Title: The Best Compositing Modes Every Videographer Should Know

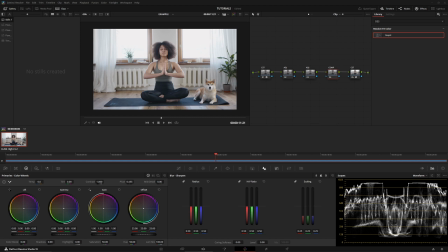My name is Matt Carlos, and we are in DaVinci Resolve. So I had some people, including my personal friends, hound me about making a video about the compositing modes that are in the color tab. Now, making a video that describes what each and every one of them does will just take too long because honestly,
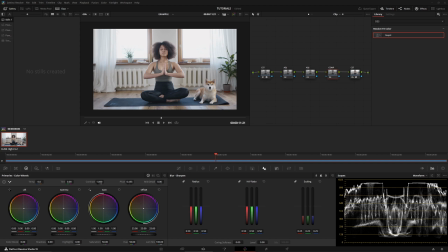we only really want to use the ones that are the best for the job. My personal experience, I have tested all these out. I have verified that these compositing modes that I'm going to be going over today are the most useful because they have the least risk of destroying your footage and they offer the most artistic freedom.
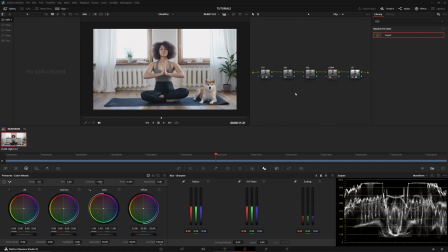So with that being said, let's jump right in. So I've divided all of these compositing modes into types. First, we're going to go over the lighten modes. The first compositing mode that we're going to go over is screen. I'm going to slap this on the screen right now. Boom. So what this is going to be doing is it's going to gently brighten the image. How is it doing that? It's brightening the lighter pixels and blending them with the image that comes before. Its best application, in my opinion, is adding a soft glow, like in my artistic looks, lifting the shadows just a teeny tiny bit, and creating dreamy highlights. This has a minimal risk of clipping. The compositing modes are best tweaked because if you apply them 100% right out of the box, they're not gonna look too great.
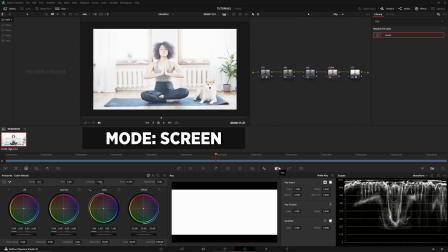So we're gonna go to the keyer, like I usually reference in like every single one of my videos, and we're gonna kill this key output and bring it down.
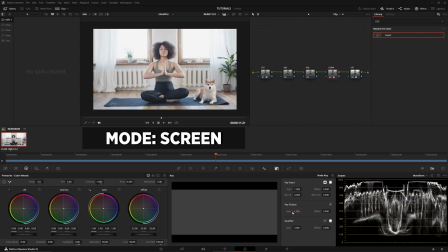I'm actually gonna put this at 0.25. If I turn this off and on, this is softening our image. This has a harsh bias towards shadows and highlights. It doesn't really attack the mid-tones as much. It tries to keep them preserved. I'm gonna show you guys a creative way of using this. This is my secret sauce.
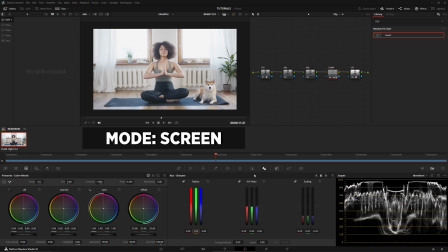I am going to park my radius for my blur at 2 and then come in here and crank on this. As you can see, adding a blur to it now is adding this haze,
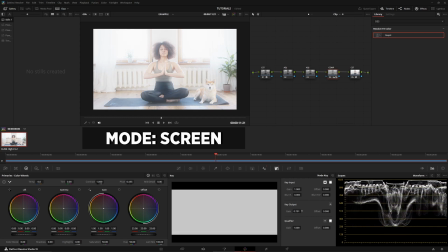and we can drag this up pretty far without breaking our image if you look at the scopes on the bottom right.
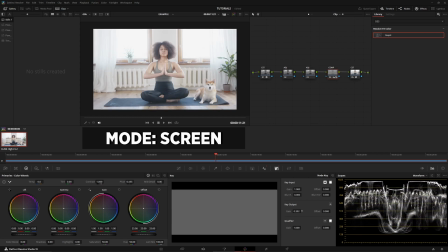Yeah, but this is how I add my haze or my dreamy glow into my videos. So yeah, cat's out the bag.
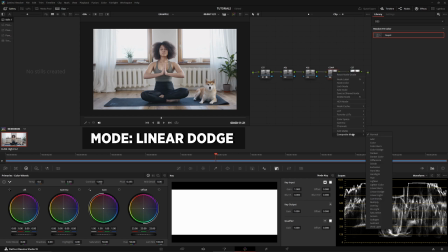Let's move on to the next one. Reset the node. Now we're gonna go for linear dodge. And right out the box, ugh, nasty, right? But there's one caveat to this. This is gonna brighten the image with a huge emphasis on the highlights, way more than screen.
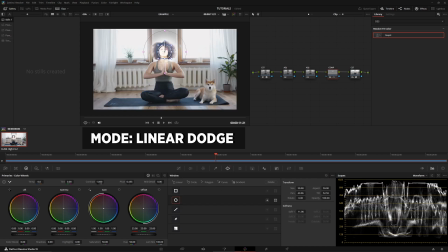We can control this by adding a power window. And let's just say I wanted to brighten up just her face and just one side of her face. Right here. I'm gonna go to the same key and kill this off, and I'm gonna bring this up. Remember what I said, how it has a bias towards the highlights?
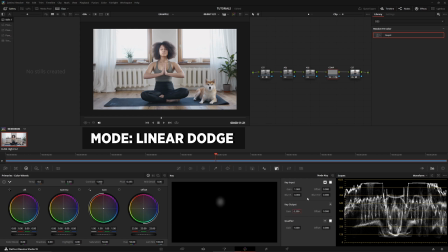It's not really hitting your hair as hard, but it still looks organic. If I park this at like 0.3 and I zoom in, you can see that this is almost indistinguishable. This looks really natural. And this is the beauty of the compositing modes, guys. I do think that all of these are like mathematically accurate and they look so organic.
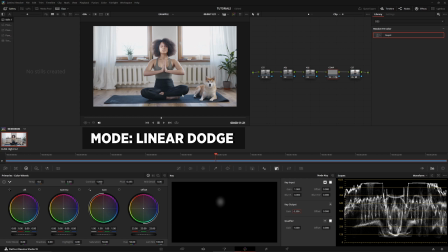And I've been using these on power windows for a little bit now and experimenting with them. And that's just the amazing part about these. So with that being said, to put it simple, the linear dodge, it brightens and boosts the highlights and adds more energy to them, in my opinion.
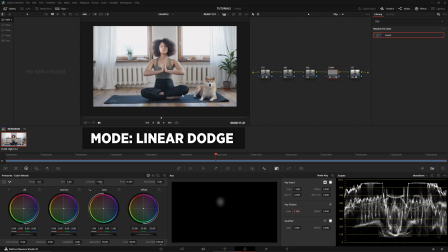And this is best used to emphasize your bright elements, or if you're into doing beauty or fashion stuff, you can use it to brighten people's faces up organically as long as the lighting makes sense in the scene. However, be careful, this has a high risk of clipping if you don't use masks that are targeted, okay?
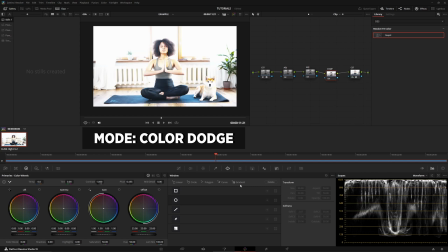All right, reset the node. Now we're gonna go to color dodge. Now, this looks like really bad too, but color dodge does two things. It brightens the highlights, but with a color emphasis in mind. It also amplifies the saturation. This is great for vivid looks with sunlight in them, such as this one.
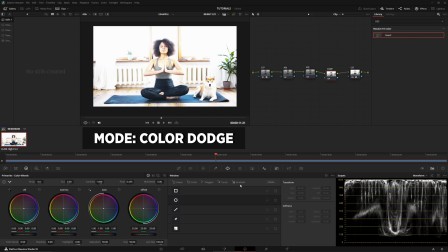You have the craziest risk of overexposuring, or you have the craziest risk of clipping when using this. Be super careful. So to control this, I'm actually gonna go down to my qualifier. I'm gonna select luminance only right over here.
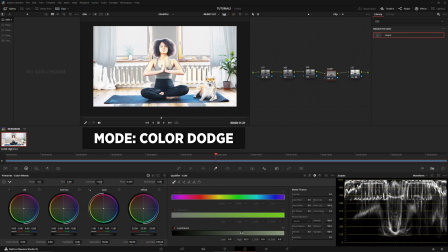I'm gonna bring this highlight down, and then I'm gonna increase the softness. I'm gonna bring it down to a point that it's only attacking everything besides the windows.
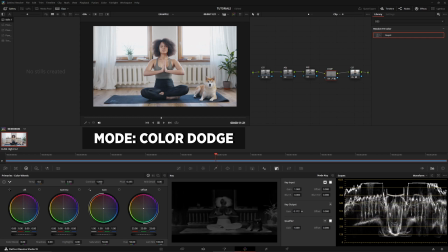And then I'm gonna bring this down, then I'm gonna bring this back up until I get a more organic look.